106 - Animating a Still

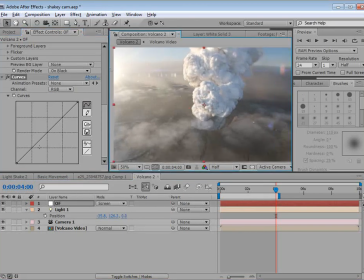(16:26)
So I want to just give it a little bit of contrast here. So we'll just bring this down a bit.
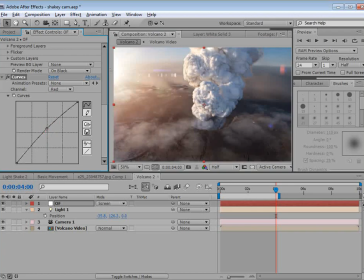(16:33)
And maybe even add a little bit of warmth to it in the red channel. We'll go to the blue channel and bring this down too. So we can change the color of the flare, but you know, color correction is also a good way to do that.
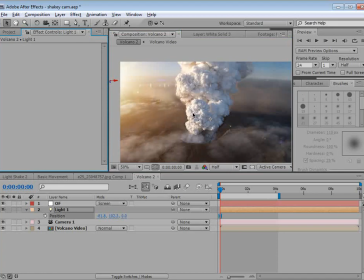(16:48)
And what's nice about this image is it has a really defined light source coming from the side, as you can see in the smoke. So just going to really look nice. Now, in the optical flares, we want to do a couple of things. First, we want to turn on the flicker.
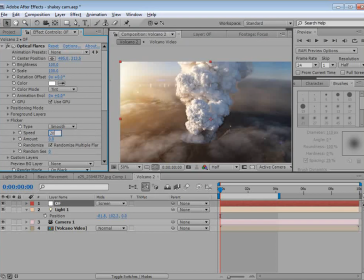(17:05)
So we want to turn the speed up to about 20 and the amount up to about 25.
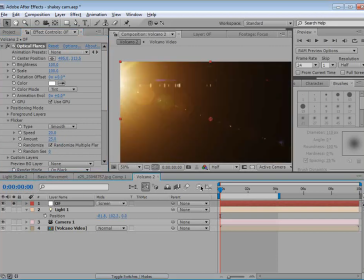(17:12)
And what that's going to do is just give us a little bit
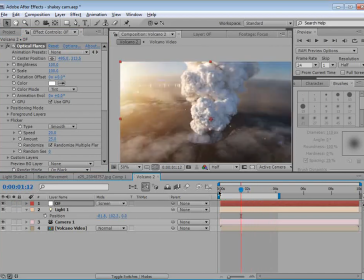(17:17)
of a variation so that, you know, it just has a much more natural look.
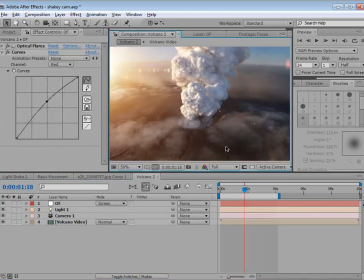(17:24)
All right, so the next thing we're going to do is add some particles to create some ash.
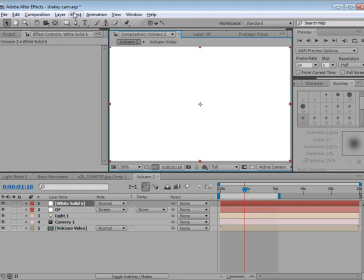(17:28)
So we're going to create a new solid, hit OK, and we're going to use the simulation particle world effect.
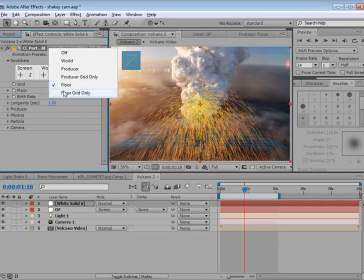(17:37)
And this effect comes with After Effects. And we'll go to off for the grid, so we just see particles. Go to the producer here. We're going to make it really, really large.
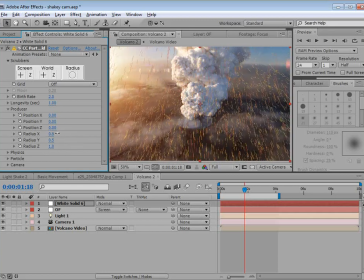(17:50)
And we're just turning up the X and Y and Z radius so that it's just a big square. Now, for the physics, we want to turn the velocity down maybe to 0.1 and the gravity to about 0.05. We want these particles to fall very slowly.
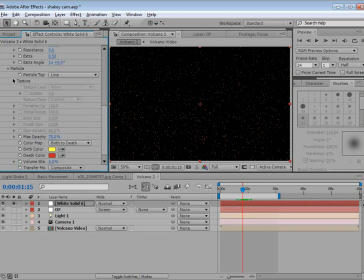(18:10)
And that looks pretty good. So we'll go to the particle settings. We're going to set it from a line to a faded sphere. And let's see, we'll move up here. Set the longevity to about 3 seconds.
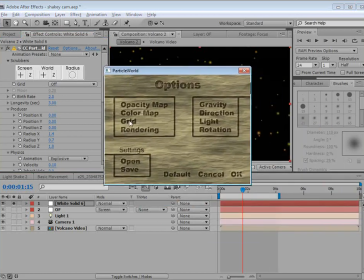(18:26)
And we'll go into the options also. Click on rendering and turn on force motion blur.
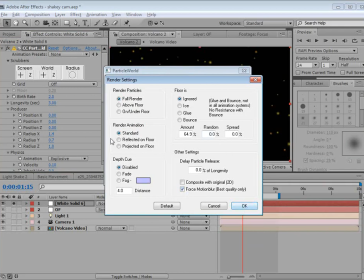(18:33)
Now, I understand that in CS5, these options do not come up anymore. And I have no idea why. So hopefully that will be fixed soon.
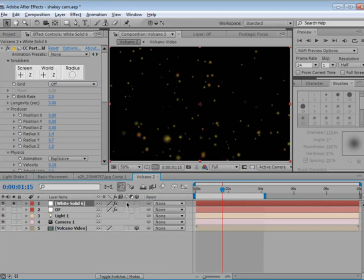(18:43)
But I do know for the motion blur, you can turn on the motion blur switch on the layer and for the comp, and that will actually turn it on. So it saves you a step, but you know, there's a lot of good options in here.
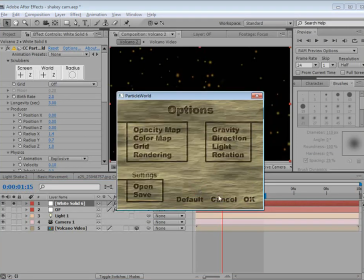(18:56)
So I'm sure there is a fix coming forthwith.
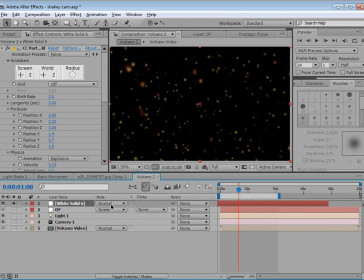(19:01)
So that's something to look forward to. So we'll slide this over here. I'm gonna set the mode to screen and we'll uncheck that.
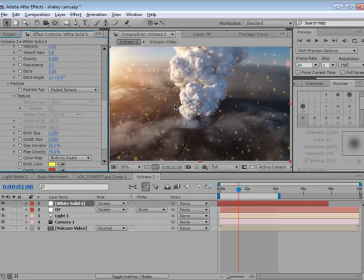(19:10)
Now we're going to move down here. We want the size of these particles to be very, very small. So we'll just slide this over and I'll make them a little bit bigger for the tutorial, but on your own, you may want to make them even smaller so that, you know, they're just barely visible.
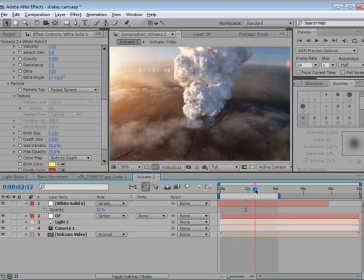(19:25)
They just want to seem like bits of ash and not rain or something like that. So we'll even turn this gravity 0.01, make it even slower, almost like they're suspended there.
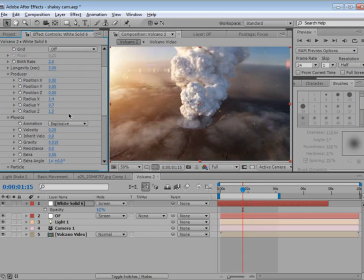(19:39)
And then if we come up to the size, if we make the radius higher, we can possibly get them to be closer to the camera. And, you know, the birth rate and how many there are is, you know, that's up to you. there should be exactly 561,000.
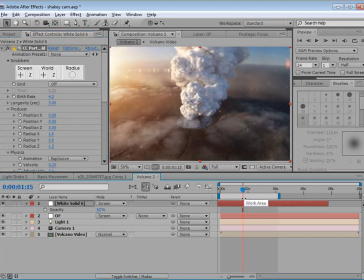(19:56)
So to make sure that you're close. All right, we have an interesting situation.
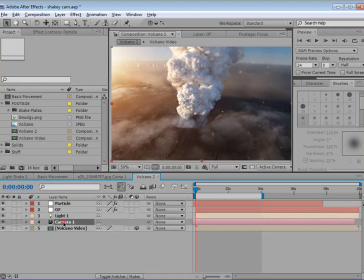(20:02)
We have 3D particles, we have a 3D camera, and we even have a 3D lens flare. But our video is actually a 2D processed image.
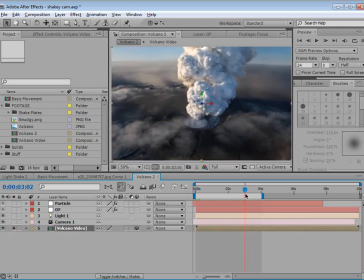(20:13)
And even though it looks like there's a camera move, there's actually no real 3D data. So what we need to do is trick the camera to actually move
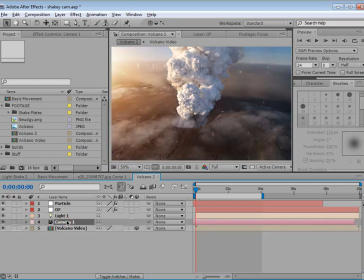(20:24)
so the particles look like they're actually in that 3D camera space. So let me show you what I'm talking about. First, let's create a new null object.
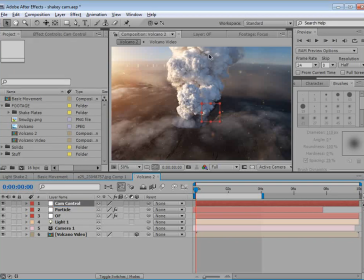(20:35)
And we'll hit return. We'll call this cam control. We'll make it a 3D layer, and we'll put it above the camera.
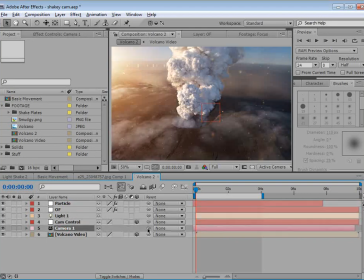(20:44)
Then we'll take the camera and we'll parent it to the cam control layer. Then if we take that layer, hit P, set a keyframe, we'll move forward to 4 seconds.
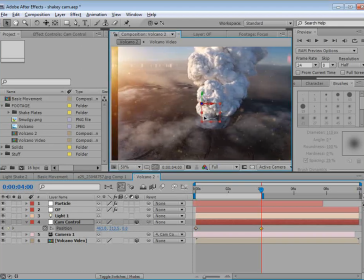(20:56)
And we basically want to move it to the left so that the particles move left to right.
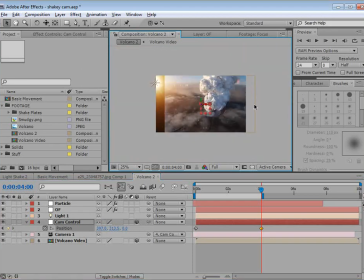(21:04)
Now we have a slight problem, that is our background video layer is actually moving as well. So we need to compensate for that. So we'll hit P. Let's set a keyframe at the beginning.
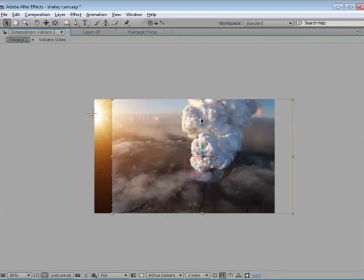(21:16)
We'll go to the end and we'll just go ahead and move it back into place.
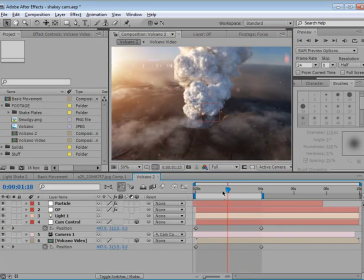(21:24)
So that should fix that. But if you look closely, the particles are now moving in 3D space.
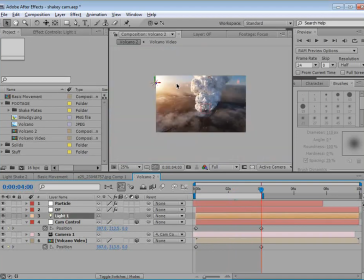(21:31)
In fact, the lens flare is actually getting closer to the scene as well. So we probably want to, you know, move that further in Z space.
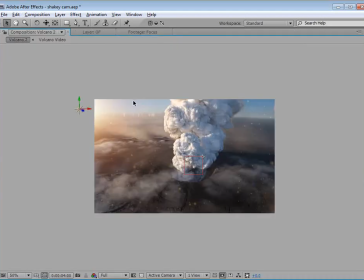(21:40)
We don't actually want the light source to be moving around too much.
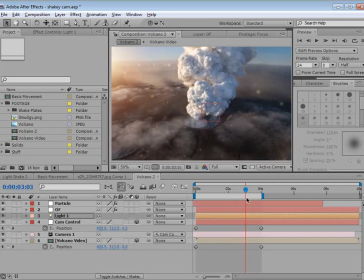(21:45)
But now we actually get that little bit of 3D parallax in our particles.
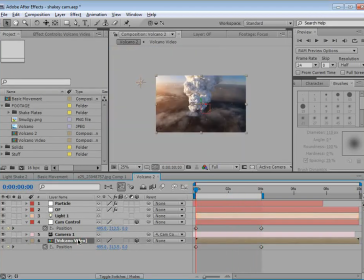(21:51)
Now, another thing we can do is take our volcano video. Let's scale it up a bit. Let's just scale it up just a touch.
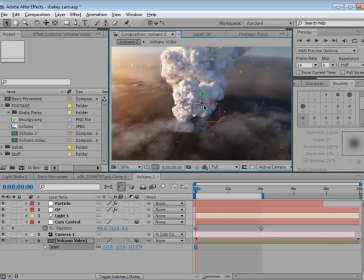(22:00)
And if we look closely, we can see that the center of the screen is about right here, and our volcano is just off center. So what if we move it over just a bit so that it is in the center? And if we move to the end, let's take our video and let's slide it back over so that it's again in the center, almost like stabilizing.
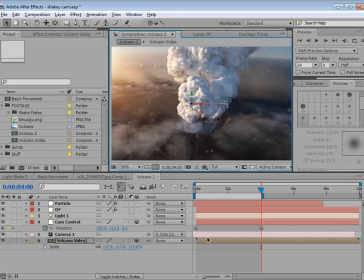(22:20)
Well, watch what that does. It almost creates an orbiting effect as if the camera's orbiting right around that position. Now, we don't want it to be as extreme. We don't want it to be perfect.
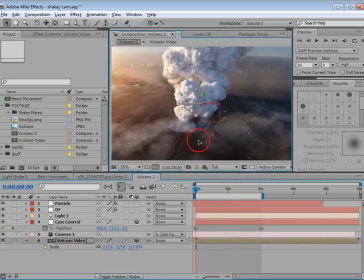(22:36)
But, you know, if we do slide that a bit, you just get a little bit more, you know, control over where you're focusing your eyes. Okay, next we want to add some handheld camera movement.
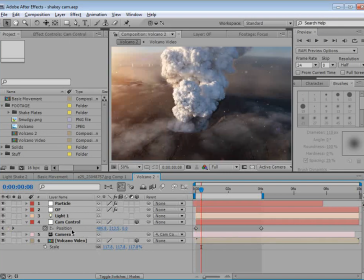(22:51)
So we can use a simple expression on the position of the cam control. So we could hit Alt, click on the stopwatch.
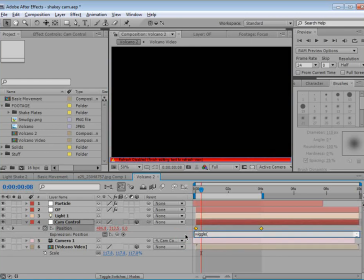(23:00)
We could type wiggle maybe 1, 15.
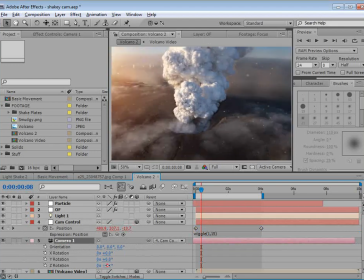(23:07)
And we could even go into the rotation of the camera. Let's see, on the Z axis here, we could do Alt, click on that.
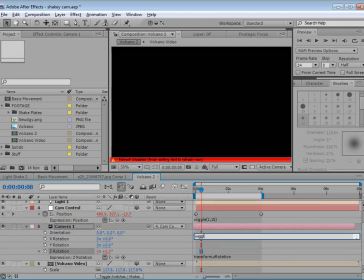(23:16)
We type wiggle maybe
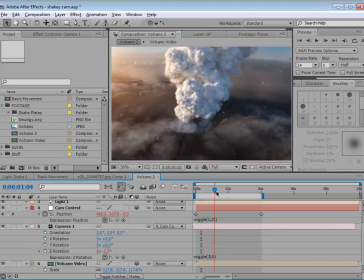(23:23)
0.5, 5. And this may be too much, but you can see we just have a little bit of movement. And even to the camera position, we are in a helicopter, so we could add a little bit of vibration.
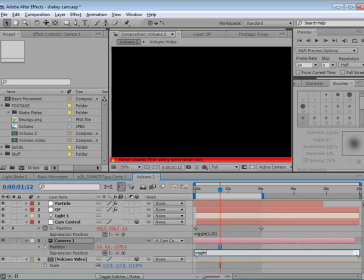(23:33)
We can Alt click on the position of the camera. We could do wiggle maybe 9, 2.
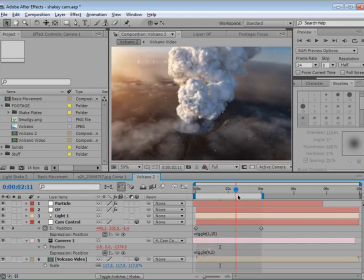(23:43)
And that should just give us, you know, some more vibration as well. This is sort of the all digital solution to adding, you know, a handheld feel. And you just play with the different values to create, you know, a different variable look.
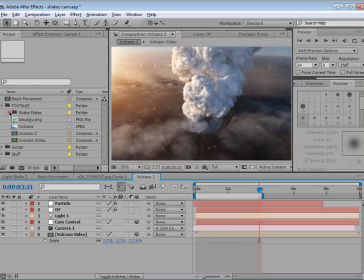(23:58)
But there's another idea, and that is we take footage that you actually filmed,
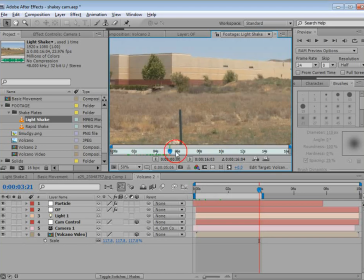(24:05)
motion track it, and then use that data for the actual camera. So you're actually getting a real camera man feel in sort of a digital world. So the way we're going to do that, we just take the footage here, we drop it into a new comp, and we're just going to, you know, find an area here.
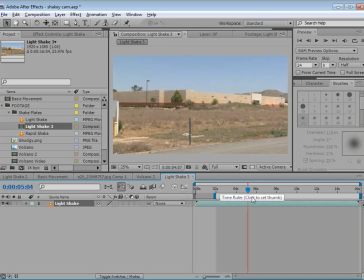(24:25)
I think we just need to do 4 seconds or so, and we'll track it.
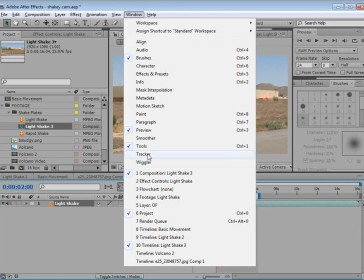(24:32)
So we'll choose window tracker, we'll click track motion.
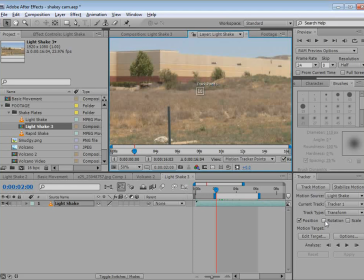(24:37)
We're going to track the motion of the position and the rotation. We could do the scale, but I'll go ahead and skip that for now.